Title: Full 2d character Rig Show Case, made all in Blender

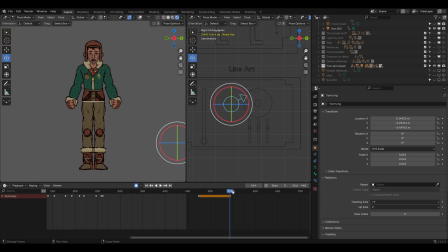4:20 And this little knob is attached to a driver as well, but it makes the lines kind of boil, right?
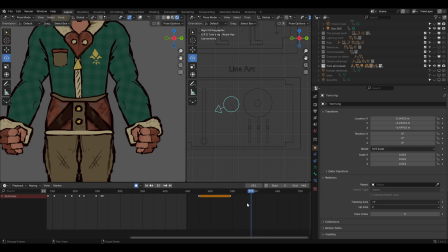4:26 Line boil, if you will. It just gives a little bit of extra liveliness to the drawing when it's not moving.
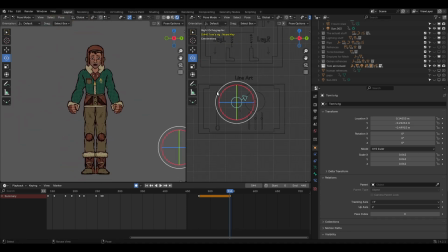4:32 In addition to that, I also have something which I'm really proud of, which is custom lighting. With this little joystick, I can control lighting, or shadows in this case. But I can also control the value with these 3 RGB sliders, right? Red, green, and blue, and whatnot. I said that out of order, but you know, you get the point.
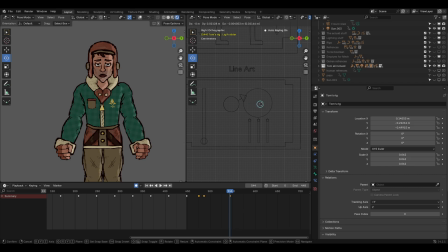4:51 I can direct specific lighting for any given circumstance that may be needed, and it's really cool because it gives it that much more depth. This is composited, so it's really cool. I just wanted to share this rig with y'all because you seem to really enjoy it in the last video that I did where I showed
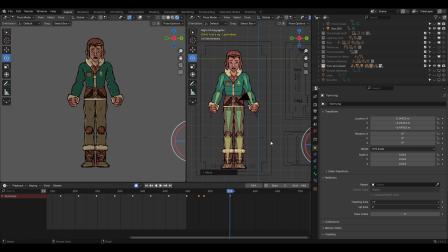5:10 it off in that little animation. I will say that that rig that you saw is different from this one because I've done some modifications as to make it a lot more easier to animate. For instance, the other animation didn't have that full rotating ability that this one does. And as such, it just functions better, right?
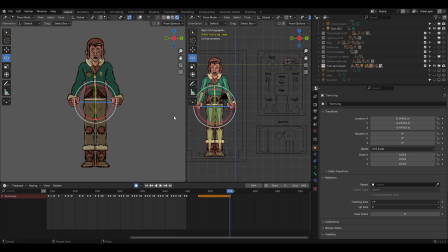5:31 Anywho, I just wanted to share this with you to show that I'm still active making stuff. And I have a couple of other videos planned as well. There are just a lot of things that I've done that I haven't gotten the chance to make videos on. For instance, I've already made a full interior of the vehicle, and I'm very excited to share that with you once I get the time to make the video.
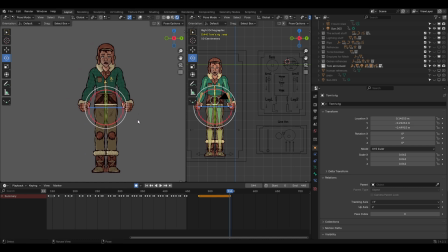5:51 But for now, I will leave you with a little animated clip that I did showing off the features of this rig. But until the next time, I hope you all have a wonderful day, and if you think this stuff is interesting, keep watching. Hopefully you'll see more interesting stuff.